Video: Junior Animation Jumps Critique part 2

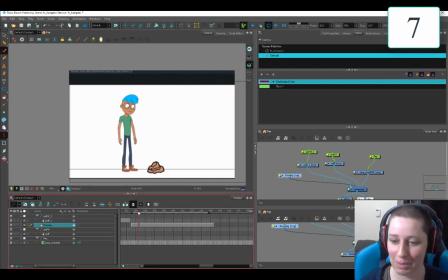(8:21)
Anyway, I just did this whole thing, so now I'm gonna do it again. Let's see if I can remember all the brilliant talking points I totally just didn't record. So I like that we start off and end in a pose that is not default. That is always appreciated. It just gives your character a little bit of life.
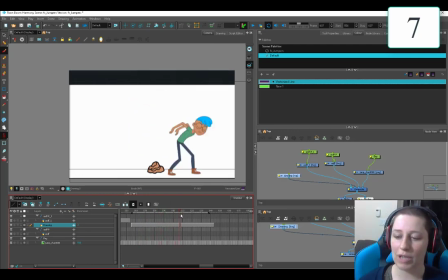(8:37)
Okay, so the overall theme, I think, is if you break up your timing a little bit, think of all the different body parts separately. So you need to have them work together, but they also have their own little stories that they're telling along the way. I think that's really going to push your stuff.
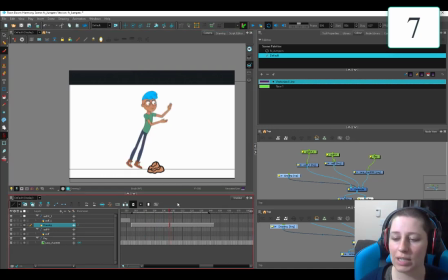(8:54)
So here, I think you need a drawing between here and here, because you got a big ol' arm swing. So here to here, your arm is theoretically going through all of these positions at some point.
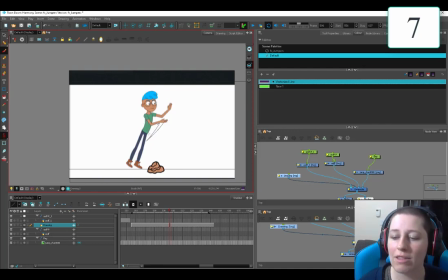(9:09)
We're just not seeing them. So either you need a swish. Whoop. If I just put that swish in there, see how it like fills in the information that's missing, that little swish? Gotta do it like the character's skin tone, but
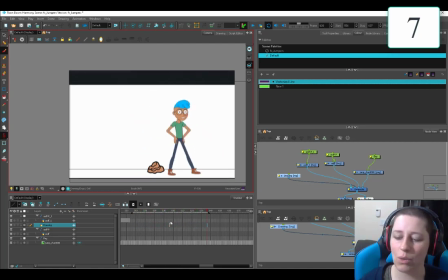(9:26)
that, like, if your movement's going that fast, that's going to fill in, like, the mind gap that you're having. But I think it would be better to put a pose in after this one.
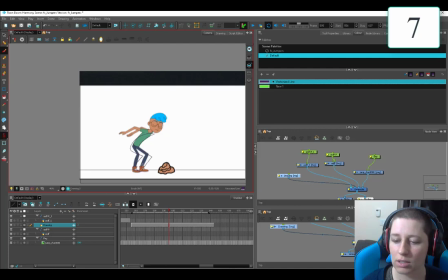(9:38)
Maybe he's a little bit more scrunched body-wise, but his arms are already coming around. So you're starting to get the arc on his arms so that the arms aren't going as far, but the body's going even farther.
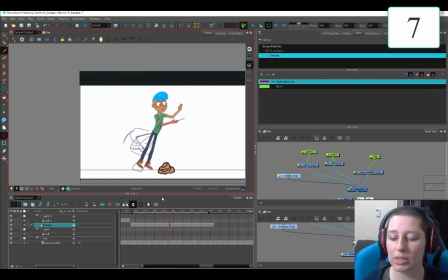(9:54)
And that's going to break up the timing a little bit and give this jump a little bit more oomph and clean up that arm arc. Beep. the next thing is you have this huge jump, which is good. Yep.
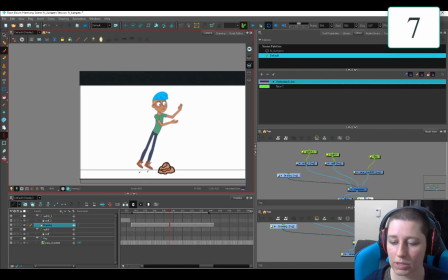(10:09)
Maybe put the toes there and then keep those. That's just a little thing. Keeping those arcs on the toes, the little pointy toes and stuff, is gonna be it's gonna up your thing.
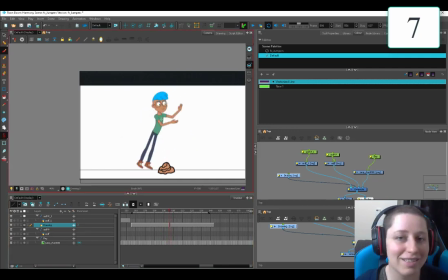(10:26)
But the more important thing. See, I just did this, so now I'm crazy person. So here, let's talk about this momentum. So your body's starting here, going to here. So you've got a full body length of movement going on this first frame, and then he goes that much.
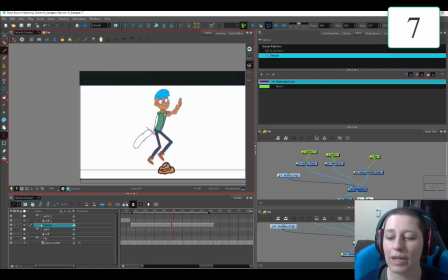(10:47)
So he loses all his momentum in one frame to the next. Then he actually gains a little bit of momentum. So I guess that's like the knee kick thing, which is fine if it looks good. And then here, here, and then way over here.
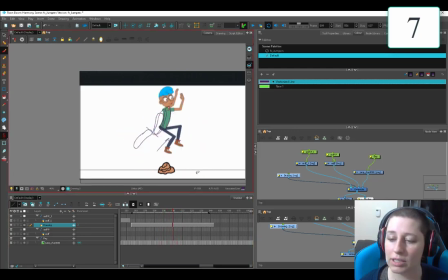(11:08)
So if you have this great big jump, let's just clear out these ones, because this I think is the most important part.
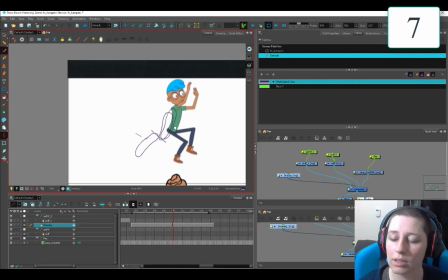(11:14)
These, if you're going a full torso length, just think of your bouncing ball.
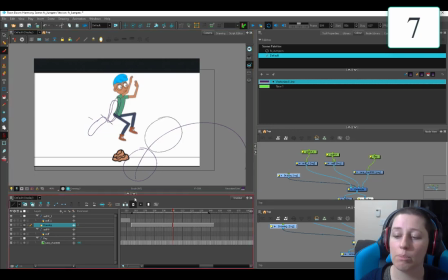(11:20)
Your ball goes from here. If it goes a full ball length, it might go half as far the next time. So here it's one full ball, then it's half a ball, then it's, say, a quarter of a ball,
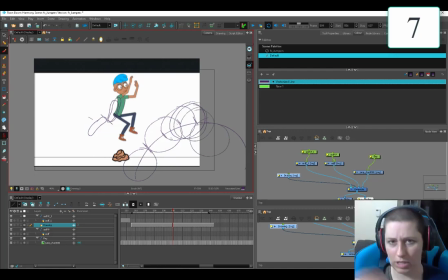(11:34)
and then it's lost its momentum, so it's just going the other way. The same thing is going to happen in your jump.
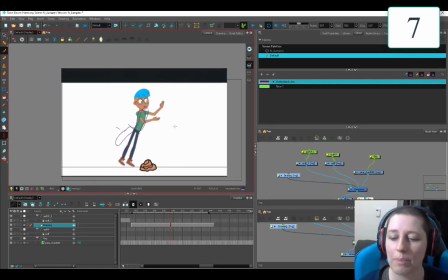(11:40)
So if your jump has a full torso
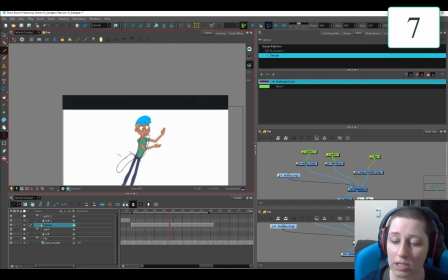(11:44)
length here, then you may want to go a half torso length here and then lose your momentum. And you can also bring your bean around like that.
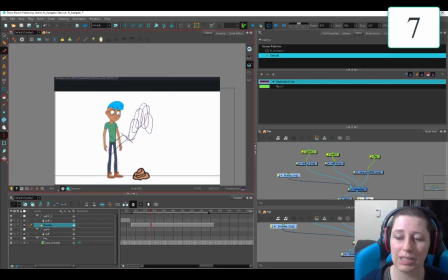(11:59)
All right, so this will give you a little bit, it'll just smooth out that arc. I wish I had the TPL, because then I feel like if you just like bumped him up higher in these ones, it'll just like clean that right up.
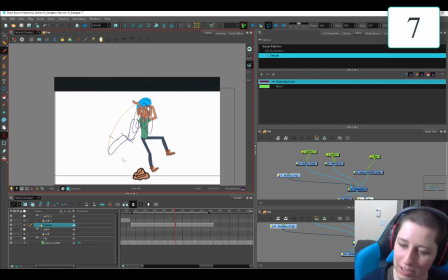(12:13)
Boop. And then this part here, the first part to impact is the foot. And I think about the impact traveling up the body. So in this first initial impact, the foot isn't even flat yet.
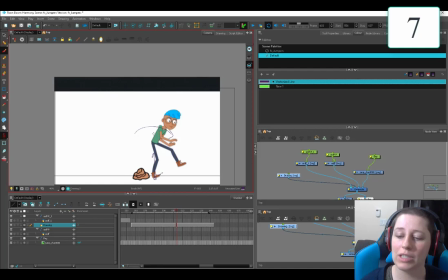(12:29)
His torso hasn't come around. So his torso would still be up like this. Let's see. Drawing a little bit big. So his torso would still be up. His arms would maybe even be up like this, depending on whether they're engaged or not.
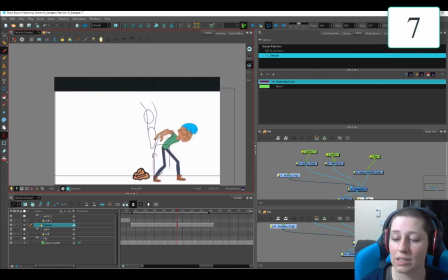(12:49)
And then in the next frame, the rest of his torso is going to come along for the ride. And then his arms, if they decide they want to come too. Right? So just think of it like this part's hitting first,
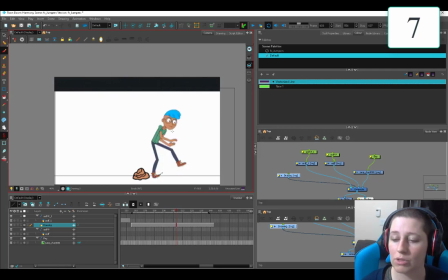(13:05)
then the next part of his body, the torso, is going to come along for the ride, and then like everything else is going to come along in a chain. Then here we hit the wall, the dreaded wall. Here he's just gently caressing his face on this invisible wall.
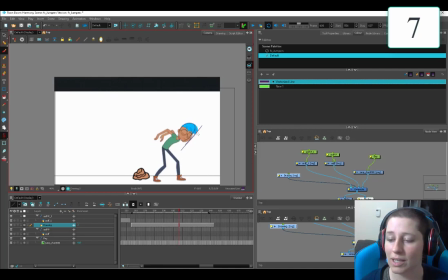(13:23)
So another place we're just breaking that timing up, so maybe his head is here, then the next frame his head is here, and then it starts coming up again. So you're getting a little bit of an arc of the head instead of just gentle snuggles here.
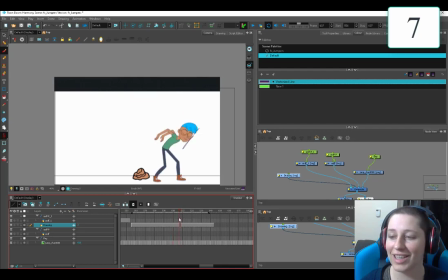(13:40)
Kaslam! It's not really gentle, actually. It's quite abrupt. Smash! If you draw the line in, like it's one of those things that you don't see it and then you see it and you're like, oh, why didn't I see that? Slam! And then the wink. I think the wink feels a little bit like super creepy because he's only moving his eyelid.
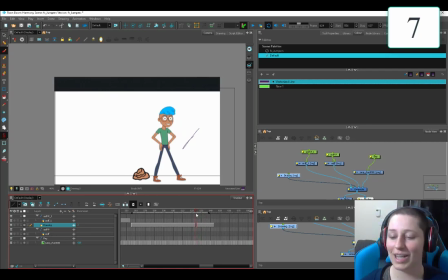(13:59)
This is like a real Chucky moment. I feel almost like he needs like a little curtsy.
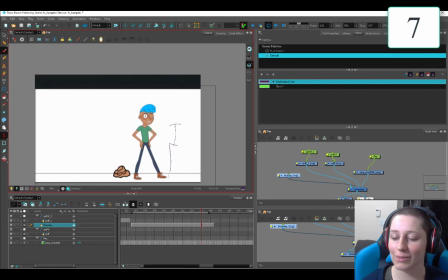(14:03)
And I was doodling all these like curtsy drawings, like I'm not sure how to wink in a cool way. Maybe bring this shoulder forward. Is this how winks work? I'm not a very pretty straight.
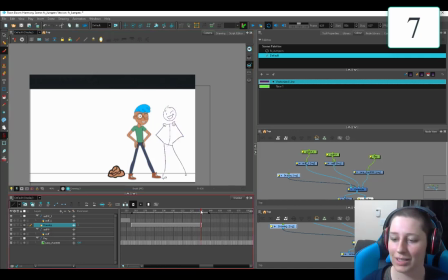(14:19)
I think this arm is back. So we just turn off our wink, wink. So I would just play around with just a little pose change. It doesn't need to be as drastic as actually twisting the shoulders around. Wink, wink, wink.
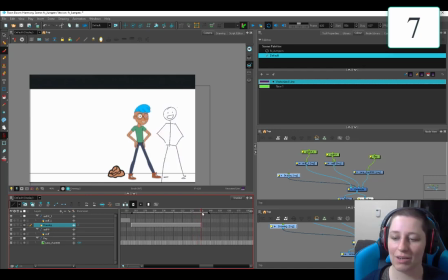(14:34)
But it's less Chucky than just this, like, one, like, lazy eye doll, like, doll blinky. Creepy. Yeah, I think that's everything I said in the first time. I hate when I do that.
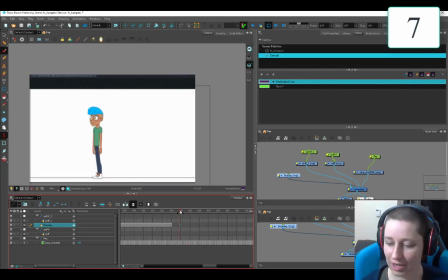(14:48)
Let's move on. I've been at this way too long. I thought I'd have this up early, but it's gonna take me forever to edit this.
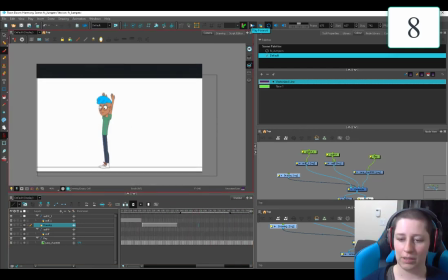(14:56)
A flip! We got a crazy flip, you guys. Ooh, yep. All right, so this is real ambitious. I like that. He's very stiff. I think that's really my biggest...
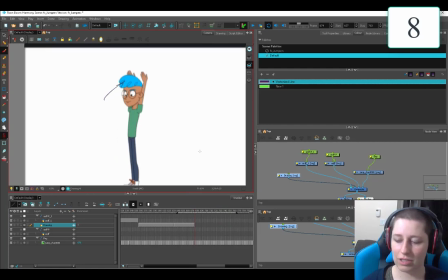(15:10)
The hair, I don't think the hair is justified here because his head isn't really moving.
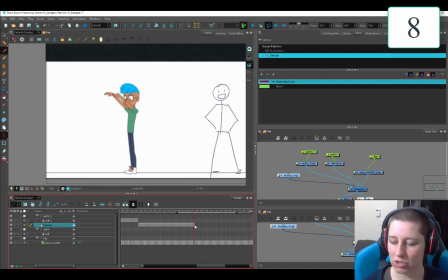(15:17)
The hair should only really fluff around when there's enough momentum to justify it. Those are the key words of the day, kids. It's justification, contrast. I don't remember what else they said.
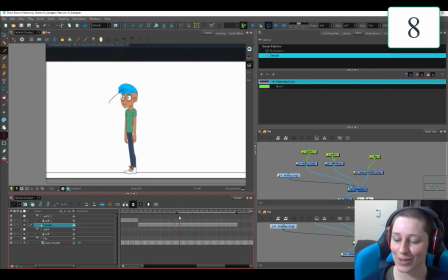(15:29)
It's getting pretty late. I wake up at 6 a.m., so I'm like, I usually go to bed pretty early, you guys. It's 10 o'clock and I'm zonked. Let's talk about loosey-goosey in this guy up.
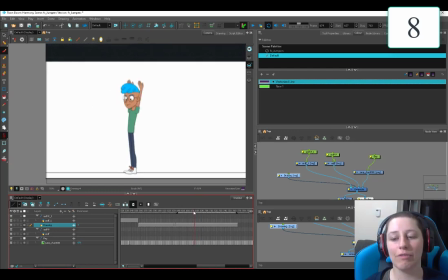(15:43)
So even if you want this to be like a professional, the ears behind the arm, shouldn't do that. Even if you want this to be a super professional gymnast, you wanna have a little bit more curve and life to these poses.
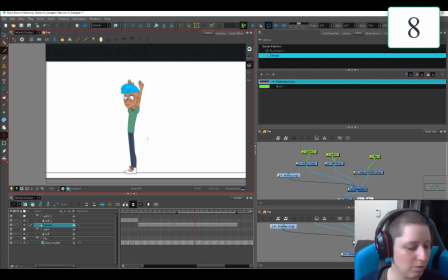(16:01)
So your center of gravity for most humans is here. So like your chest, all those guts and important things like to rest above your feet, like in the center. So if your feet, so you've got some little paddle feet like this, then right here,
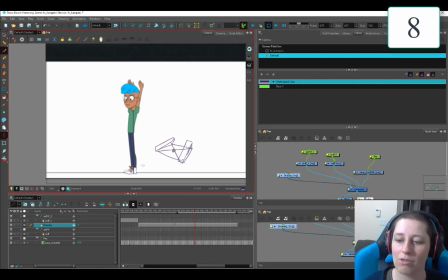(16:19)
right in the center of those feet is where that center of gravity likes to hang out. It could be easy as just doing that. Okay, so let's slide that back, right? So just having his pelvis, I'm not going to draw a little arrow there, that's inappropriate.